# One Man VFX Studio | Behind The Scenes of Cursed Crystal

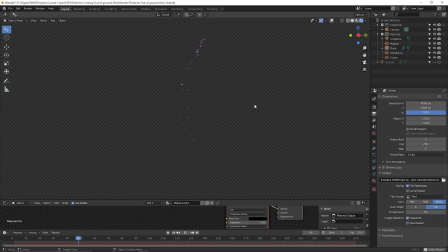244s
For the shot where I walk up to the particles and they dive back into the ground, I created a particle system in Blender that emits from a plane and shoot out and hover.
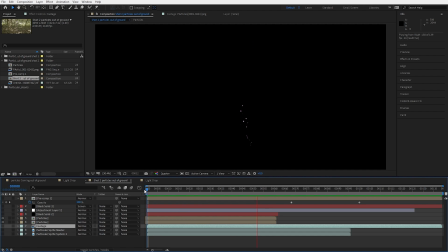253s
I rendered that out, and in After Effects, I reversed the render, making the particles shoot back into the ground.
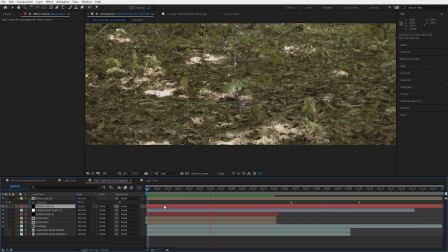258s
I added also a heat wave effect where the particles are and added a slight glimmer of light when the particles dive back into the ground.
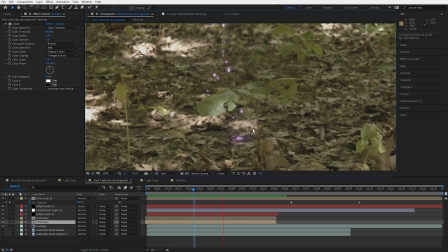264s
I also rotoscoped out the leaf to make the particles look like they're going behind it. For the shot where I'm hitting the crystal with a meat tenderizer, I used Trapcoat Particular in After Effects.
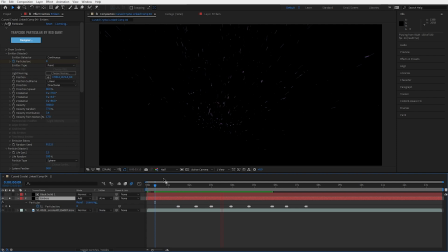274s
After messing around with the settings to get the look I want, I keyframed the particles per second on every hit.
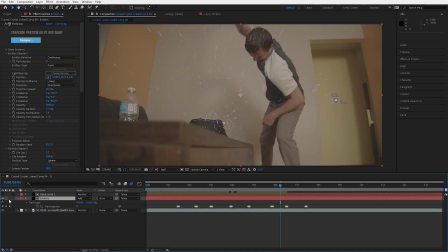280s
I then made a matte for the particles so they appear to be coming from the top of the table.
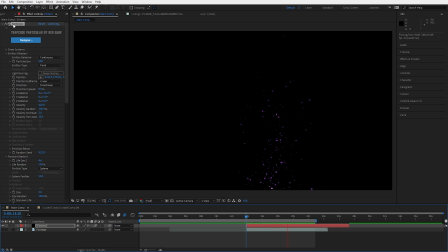285s
For the ending shot, I also used Trapcoat Particular to have the particles slowly coming up into the frame. Next up, we have the visual effects for the news station bit. This was a project on its own.
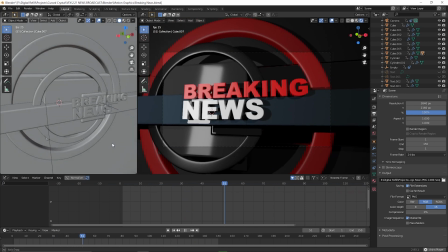296s
I first created a breaking news 3D motion graphic inside Blender and rendered it out using the EV renderer. Next, I wanted to create a video for the news station bit that looked like it was footage that was obtained from someone holding their phone recording the vortex storm clouds that was appearing in the sky.
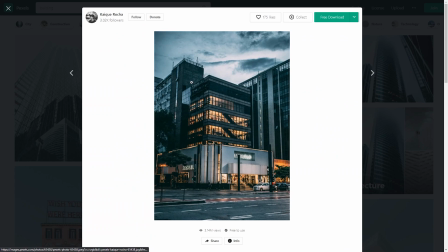312s
I started with finding an image online of some buildings. I then projected that image onto some geometry.
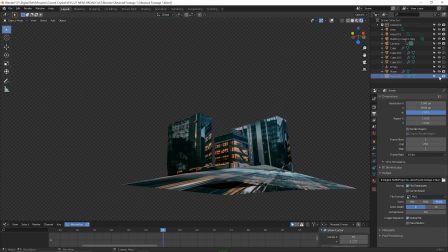317s
I also projected another image of a sky on a plane behind the buildings. I then animated the camera to make it seem like it was handheld.
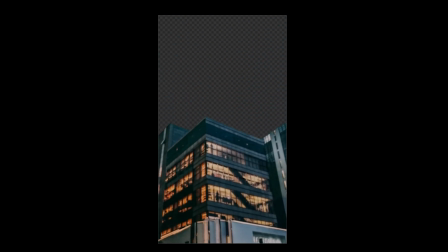324s
I rendered out one pass with just the buildings and the background being transparent, and one of just the sky.
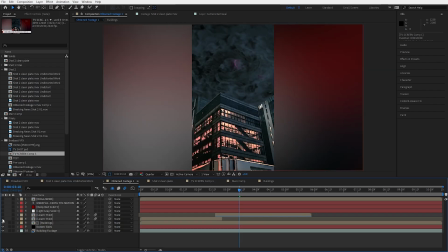331s
In After Effects, I took all my layers and comped them all together to create the final video.
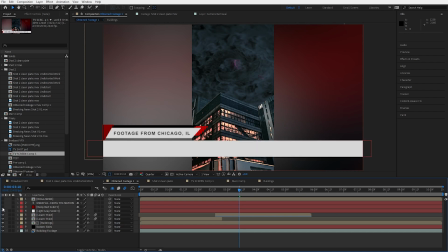336s
I took that and created all the news motion graphics on top of it.
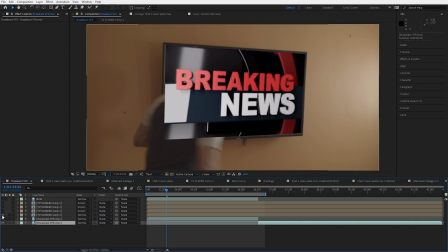339s
Putting it all together, I overlaid the finished pieces onto the TV, rotoscoped myself out where I have to go in front of the TV,
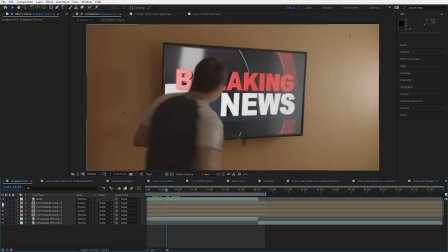346s
and added various effects on top of the CG elements to make it blend into the TV better. Now let's go over how I created the vortex storm clouds. Thanks to Embergen, this process was extremely faster than other methods.
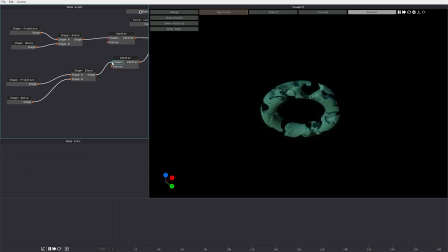357s
Inside Embergen, I had two primitives, each hooked up to a blend node with a noise node attached that gave me this result. I turned off show emitters for both primitives. I had two forces hooked up to the simulation node. One was a point force and the other a line force. With that in place and increasing the smoke rate under each emitter, we get this.
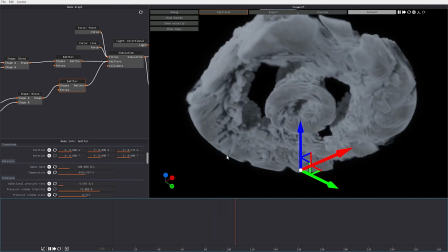Now at the time of me recording this tutorial, there wasn't a way to import a camera from other software, so I had to figure out a way to match the perspective of the simulation with the footage I had. At first I was going to eyeball it to match, and instead I downloaded a program called WindowTop.
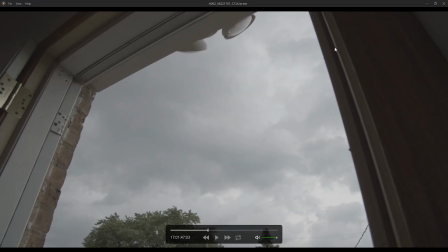396s
Once installed, I opened up the footage that I need to match the vortex storm perspective to.
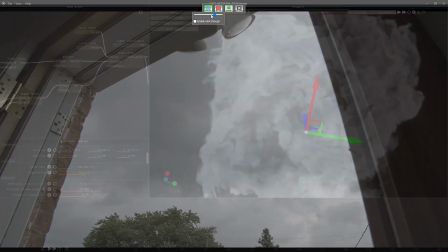401s
On the footage window, I enabled opacity and maximized it over Embergen.
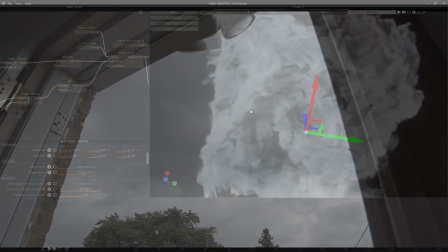406s
I then enabled click-through. Now in Embergen, I could go to the camera node and select Use Camera.
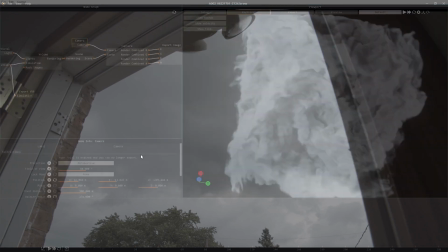411s
This will force Embergen to switch over to the camera.
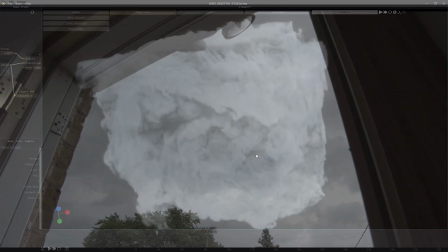416s
Now it was a matter of playing around with the window and moving the camera around until the perspective matched.
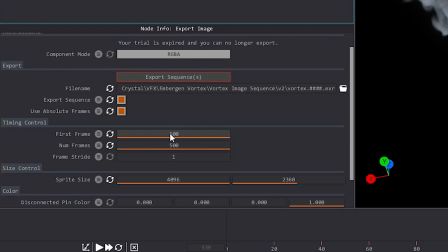422s
Once that was complete, it was time to export the sequence. I started the export at frame 500 since this is where the simulation of the smoke looked the way I wanted, and then I exported the next 500 frames after that.
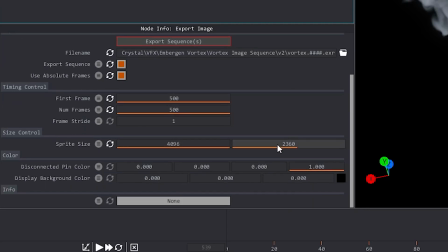433s
I also made sure to output a large resolution. In After Effects, I combined all my layers.
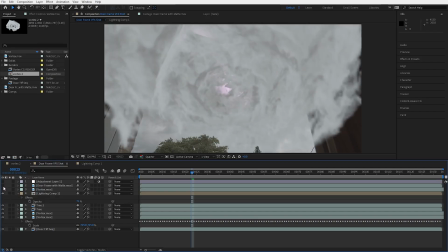438s
I masked out the door frame, brought back the trees at the bottom, and added the lightning, which was made up of advanced lightning,
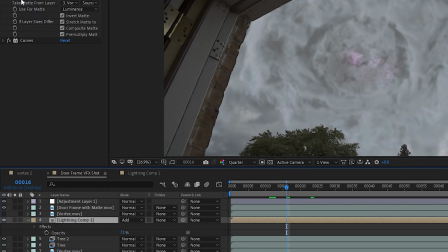444s
exposure, and fast box blur effects, and setting the matte to the vortex layer to make it look like lightning is within the clouds.
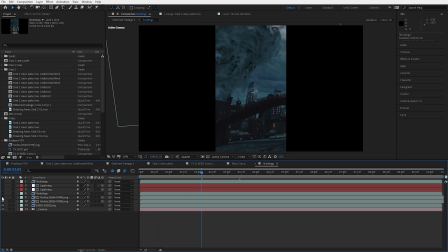453s
The process was the same with the news station bit, adding the vortex storm cloud in between the building and the sky render layers. Finally, with all the visual effects done, it was time to do the sound design. For this project, I used a lot of sound effects from Epidemic Sounds.
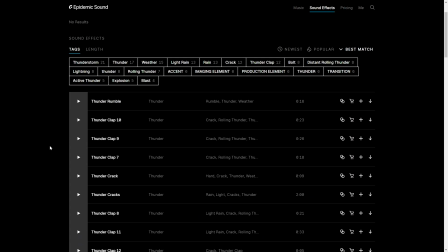466s
They had a large collection of sound effects that I needed to cut down on the amount of Foley that I needed to do. For sound effects like thunder, I reused the same audio multiple times. In order for them to not sound exactly the same, I made sure to stretch and speed up the audio so each thunder sound effect sounded different.